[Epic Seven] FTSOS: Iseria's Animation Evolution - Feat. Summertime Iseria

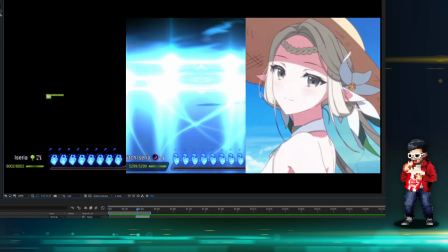1728s
Like they won't even notice it maybe.
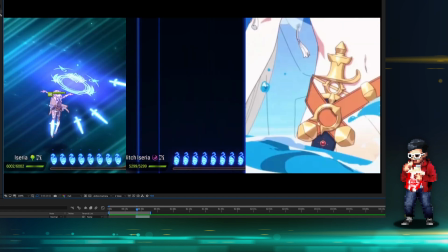1730s
But they are fading out the UI elements one by one, whereas in the Summertime it is much faster.
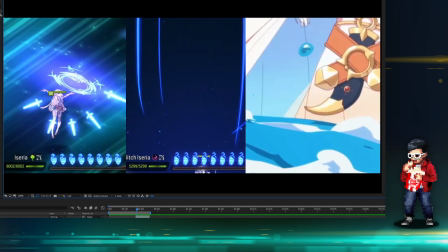1738s
Like Briar Witch moves the camera up so you don't even need to see the health bar.
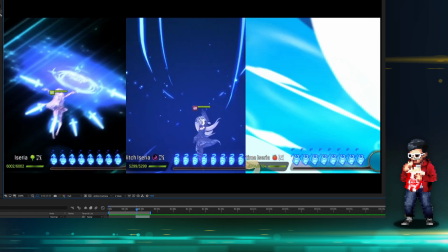1743s
So that's another way to mask away the UI to have it seamless.
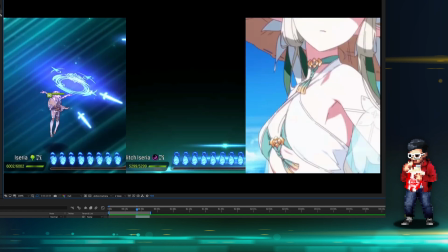1747s
So Briar Witch, it just fades up and it goes to black. And you see some similar motif here.
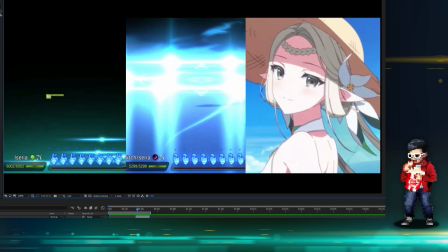1753s
So let's ignore Summertime for now. She is beautiful. But we are going to do a full frame Summertime Iseria breakdown.
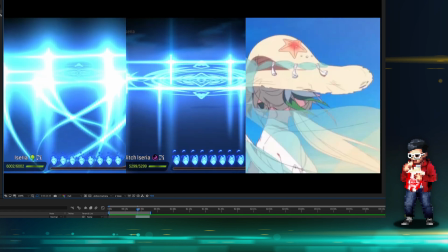1759s
So this motif up here as the swords go up, it looks pretty similar, right?
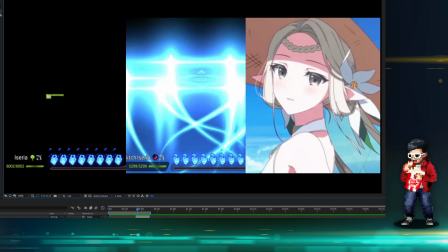1766s
You get this kind of like this fluid motion. It might be even exact shared animation, but you get this kind of fluid,
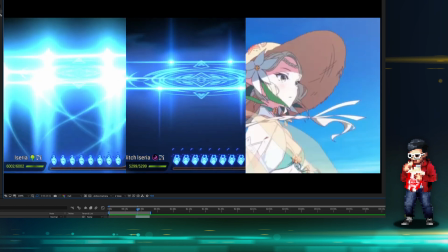1772s
these fluid lines, and it draws this kind of, what do you call it?
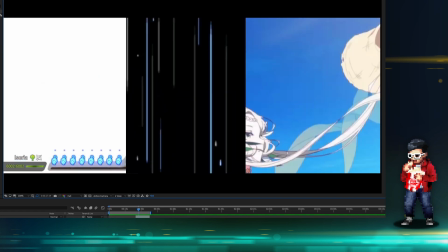1778s
Crest or whatever, and then it drops down. So in Briar Witch's case, it drops to rain.
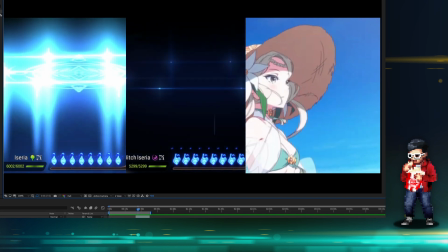1784s
It's a pretty good transition. Wait, let's notice Briar Witch's. It just the rain starts, it fades in, but that has to fade out.
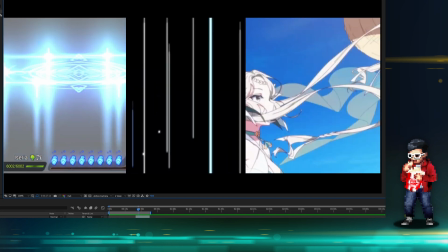1792s
In Green Iseria's case, it fades to white.
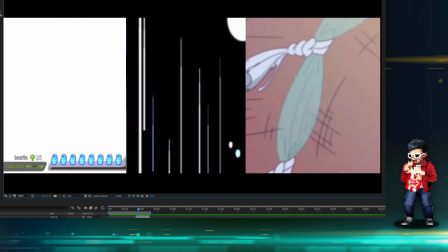1796s
So fading to white is fading to white or fading to black is like one of the easiest transitions, of course. It's easier, it's cheaper, it can work well, but of course it's not as smart.
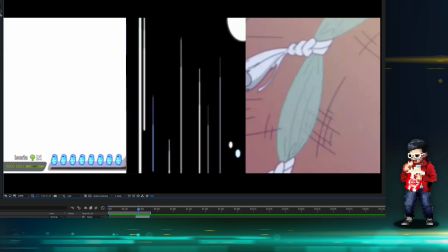1811s
So they've improved their transitions a lot. And then Green Iseria pops in.
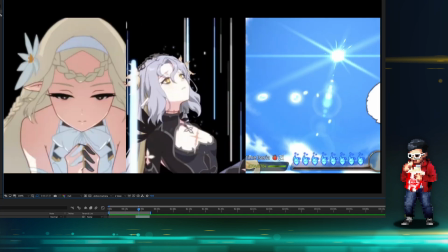1818s
Actually, I didn't notice that before. She actually just pops in. But if you're watching the full animation, you're not really, it's not too jarring, right?
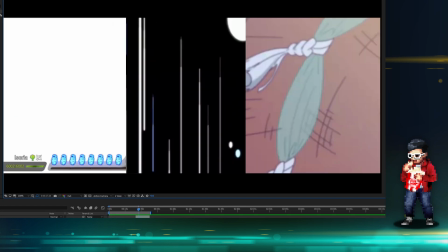1826s
The rain easily flows down because remember that there's kind of like a bounce mechanic for Briar Witch Iseria.
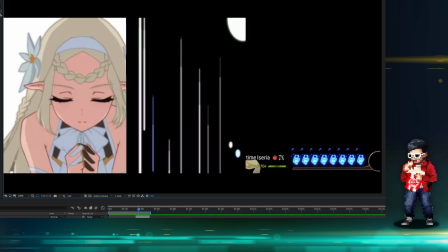1834s
The camera goes up as her sprite went down. Follow this as the rain comes down, her sprite comes back up.
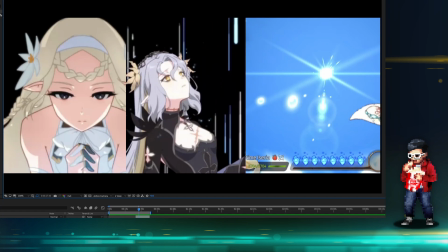1841s
So in terms of your eyes will be used to, like, okay, if the rain goes down, of course Briar Witch is down there because the camera left her from down there, so you know that her original placement.
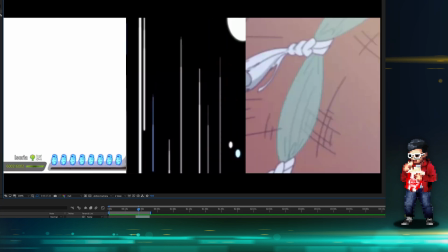1852s
Whereas Green Iseria is actually more interesting, that it doesn't really make sense.
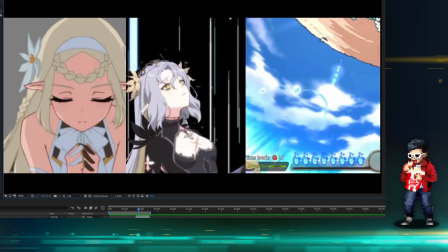1858s
I guess that's why they had to fade it to her, because the camera goes up into that diagram or into the logo icon thing.
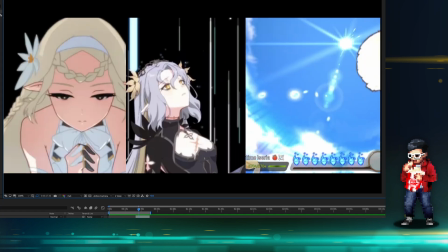1868s
Yeah, it goes to that icon thing, and then we have to go down. They have to go back to the hero shot, right?
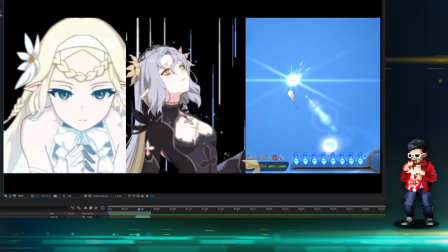1873s
So notice that they do have this for almost every single hero. The hero shot, they hold it for a couple frames.
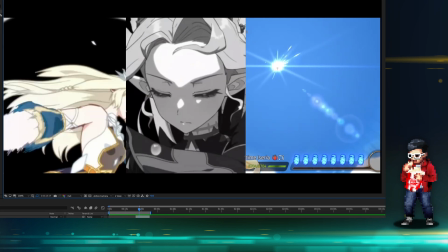1878s
Couple frames will more or less be about a split second or even a full second in terms of 30 frames per second animation.
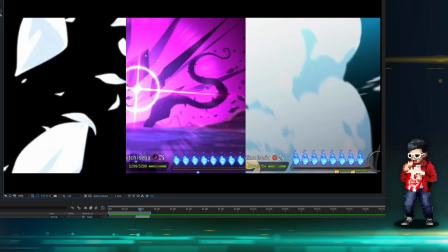1886s
These are animated at 30 frames per second. They're definitely not animated at 60 frames per second. That would just cause the artist a lot of issues.
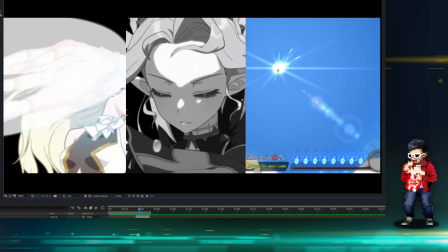1893s
30 frames per second is enough to translate because we're used to watching animations at 30 frames.
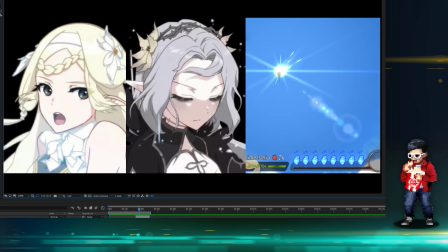1899s
Live action at 24, actually 24.97. But if you are watching HD, which I actually don't like, they have that fluid thing where if you ever watch movies, or back then like Blu-rays, have that thing where you could watch at 60 frames per second,
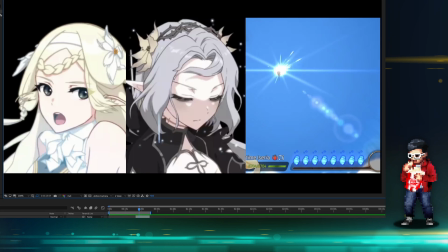1915s
you always feel like it's kind of weird. And that's why, right? Because your eyes are already attuned to the slower frame per second.
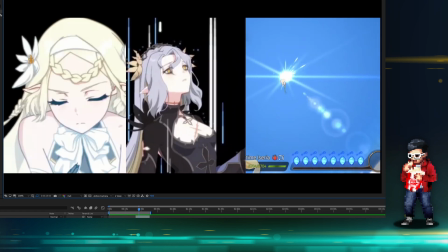1922s
Anyways, I mean, notice again, the Iseria animation, Green Iseria, we already talked about this before.
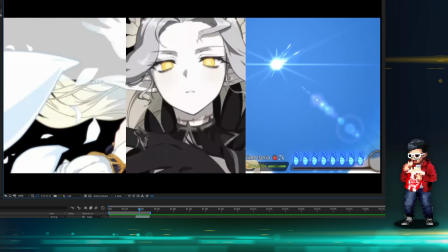1926s
It's older, but it's, it's fine. It's really good. The Briar Witch Iseria brings that the elder element, that color that I just talked about, and then boom.
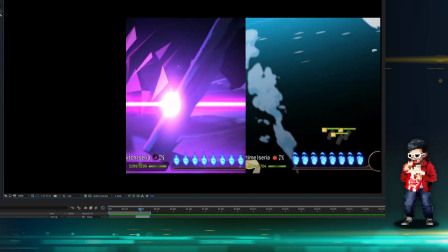1935s
So while all that is happening, you notice that the Summertime Iseria is already damaging their heroes.
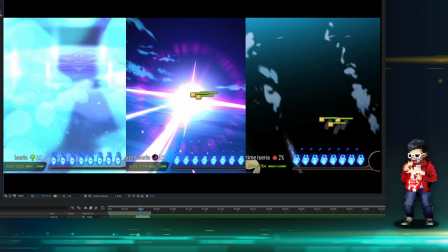1941s
Now, I did nothing in terms of trickery to actually, end the animation quicker,
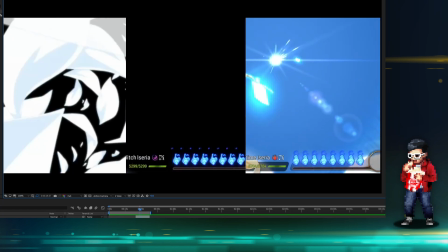1946s
but there's just something I did notice, is that all three animations, seems that the newer ones are getting quicker and quicker animations.
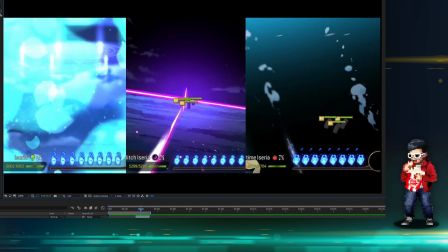1953s
So as you can see now in cascading backwards,
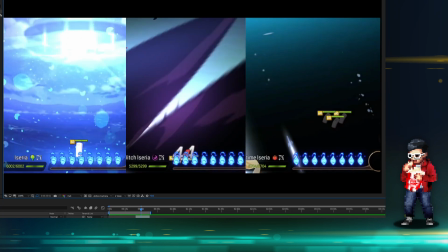1957s
the Summertime Iseria hit their target, even though it hasn't done damage, but it does end the quickest.
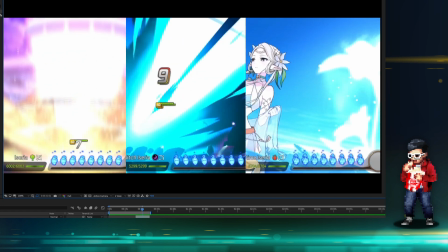1965s
So here, that skill is over, whereas Briar Witch is still going, and Green Iseria has just begun hitting.
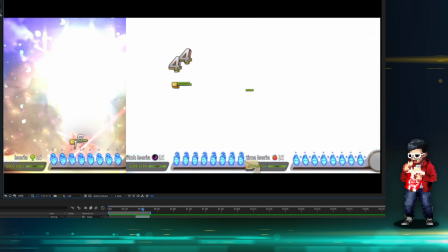1971s
So I'm playing this a bit faster so we can get through it.